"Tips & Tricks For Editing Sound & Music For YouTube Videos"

And one pro tip here for those of you that got Stream Decks or maybe touch portal devices, I have a little button here that's assigned to take me straight to Epidemic Sound.
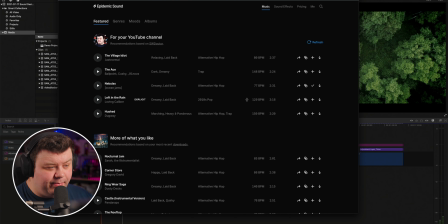(4:18)
If I push this button, boom, I'm right here on the main page. I can start looking for things that I want to use in my videos, and I can start browsing through all the music and sound effects right away. Anyway, moving on from that, let's go ahead and start looking for some sound effects. And the first thing I want to do is click up here and go to the sound effects page on Epidemic Sound.
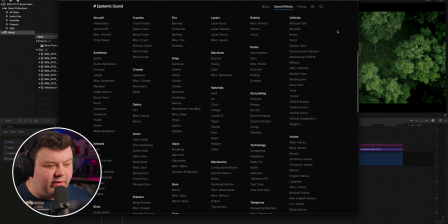(4:37)
As you can see, there's so many genres you can go through, so many kind of categories, and there's over 90,000 sound effects on this website on Epidemic Sound. So if these guys don't have it, then we're out of luck pretty much, but I'm sure they will. I'm sure they have what we're looking for,
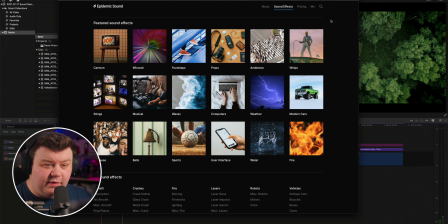(4:51)
but what I'm going to do is actually go ahead and start searching for the things that I want to look for by clicking on the little search
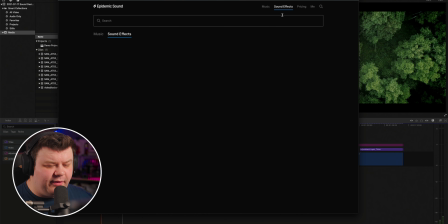(4:56)
button right here. When we click on that, we get taken to a nice search page. I want to start looking at things like forest sound effects, like English countryside, maybe. So maybe that's what we search for. Maybe like English countryside. Oh, actually, there's one here called English forest.
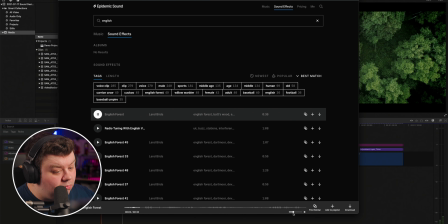(5:09)
Let's listen to that real quick. That could work. I just kind of listen to kind of what it sounds like, but this could really work. Let's download this and let's see if we can find another one. One little tip, by the way, when it comes to generating an atmosphere or creating sound design in a video is don't be afraid to use more than one sound effect, even if they sound very much the same or completely different. You want to create layers. You want to create depth in your video, and using different layers of sound creates that level of depth and detail. You want to have a variety and layer things on top of each other.
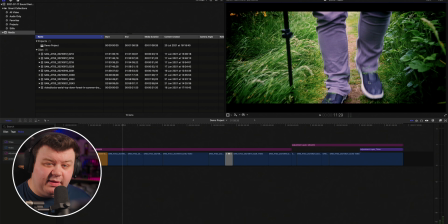(5:41)
So what we're going to do is going to use these sound effects that we just downloaded, bring them into Final Cut Pro, and start layering them in and creating our sound bed.
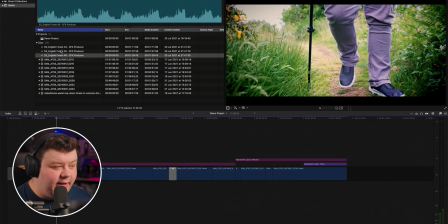(5:49)
So I have the sound effects here inside of my Final Cut Pro library. What I'm going to do is I'm going to start playing them back and start layering them into my project here and finding the points that I kind of want to emphasize areas and bring layers down.
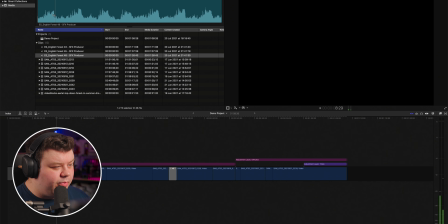(6:00)
So we're going to start playing things back. Okay, that's a pretty good one.
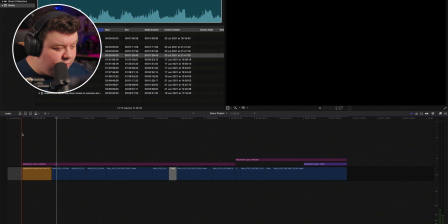(6:05)
Okay, so we're going to start off by bringing this in roughly just before the first shot appears. I want the audio to create a transition for me. I want the audience to hear where we are before they see where we are. I'm going to press Q on the timeline right here, and I'm going to bring down the volume just a little bit to around, we'll do negative 20 dB.
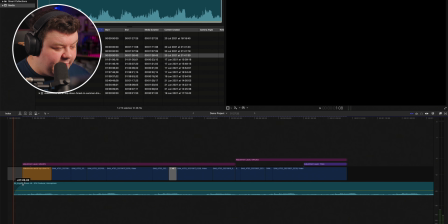(6:23)
I'm going to pull on this little crossfade handle right here to create a crossfade. But what we're going to do is start off right here.
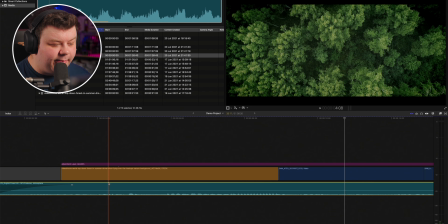(6:28)
Is actually going to make this part of the sound effect here a lot louder. Because we're above the environment here, I want to create a little bit more emphasis on where we are.
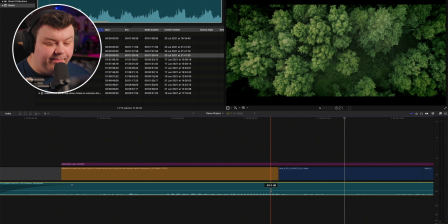(6:36)
And so what I'm going to do is I'm going to hold down the Alt or Option key, and I'm going to click and create two keyframes.
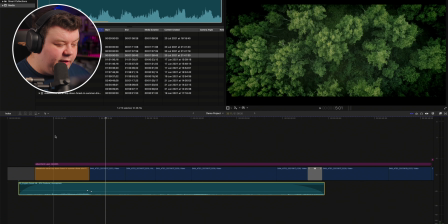(6:42)
I'm going to bring down the volume here to about negative 30. And if you play this back, we're above everything.
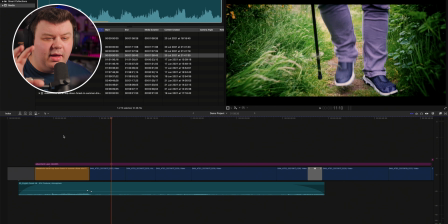(6:49)
And then we cut down to where the environment is not the main subject anymore. It's our person on screen. So that's going to be our kind of transition into much more of a focused narrative. So I'm going to just tweak the pacing on these keyframes just a little bit. Play it back. You get transition there in the audio that kind of gives a clue to the audience that we are going to be cutting very soon, so it doesn't make the edit very jarring at all.
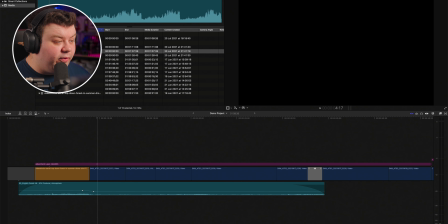(7:14)
And then we're going to do is adding another sound effect as well, and some more forest sounds here.
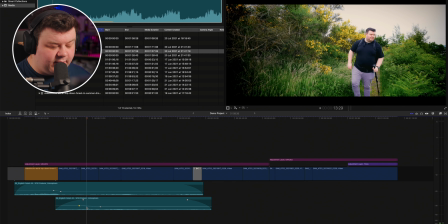(7:18)
We're going to bring these in maybe as it cuts here with some different birds going on. We've got some different textures going on with the sound. The next thing I want to do is start adding in all the kind of little details now,
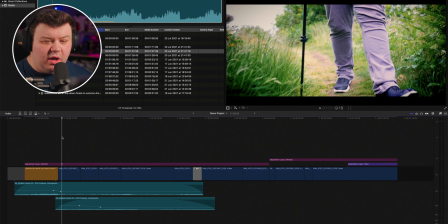(7:29)
the little sound effects for the footsteps, for the clothing as well, kind of find things for that,
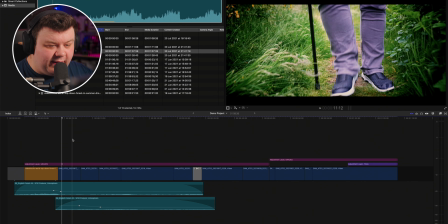(7:35)
along with any kind of dirt or, you know, adding extra detail for my stick kind of sticks down into the ground here.
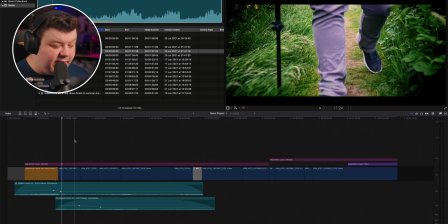(7:41)
I want to add some emphasis on that. So what I'm going to do is go back to Epidemic Sound and have a look for things that kind of match what we're looking for.
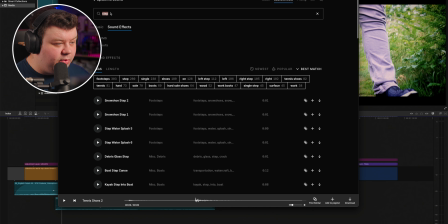(7:47)
So maybe we could look for something a little bit more like leaves, maybe. So it's just for leaves.
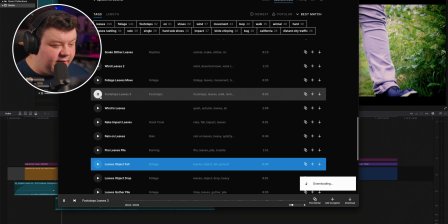(7:51)
And scroll down a little bit. Footsteps in leaves. Listen to this one. A bit too heavy.
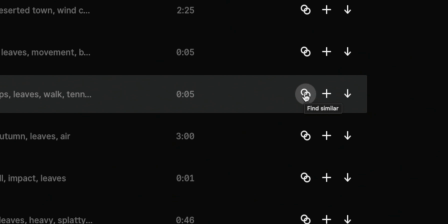(7:57)
But what I can do, a little feature here, if I click on Find Similar right here, I can find sound effects that are similar to the one that I've just played.
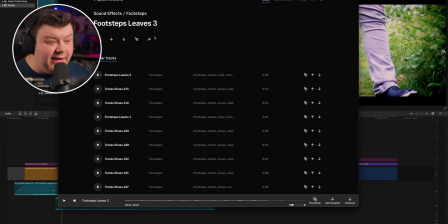(8:06)
So I can click on this, and I can find footstep leaves 3 or sound effects that are similar to that footstep sound that I can play and kind of get much more of a narrow point of view for my project. This one sounds pretty good.
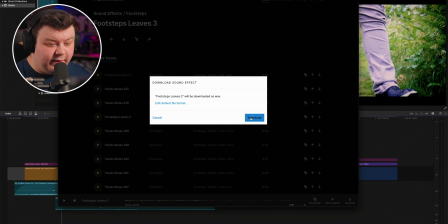(8:18)
And download that one.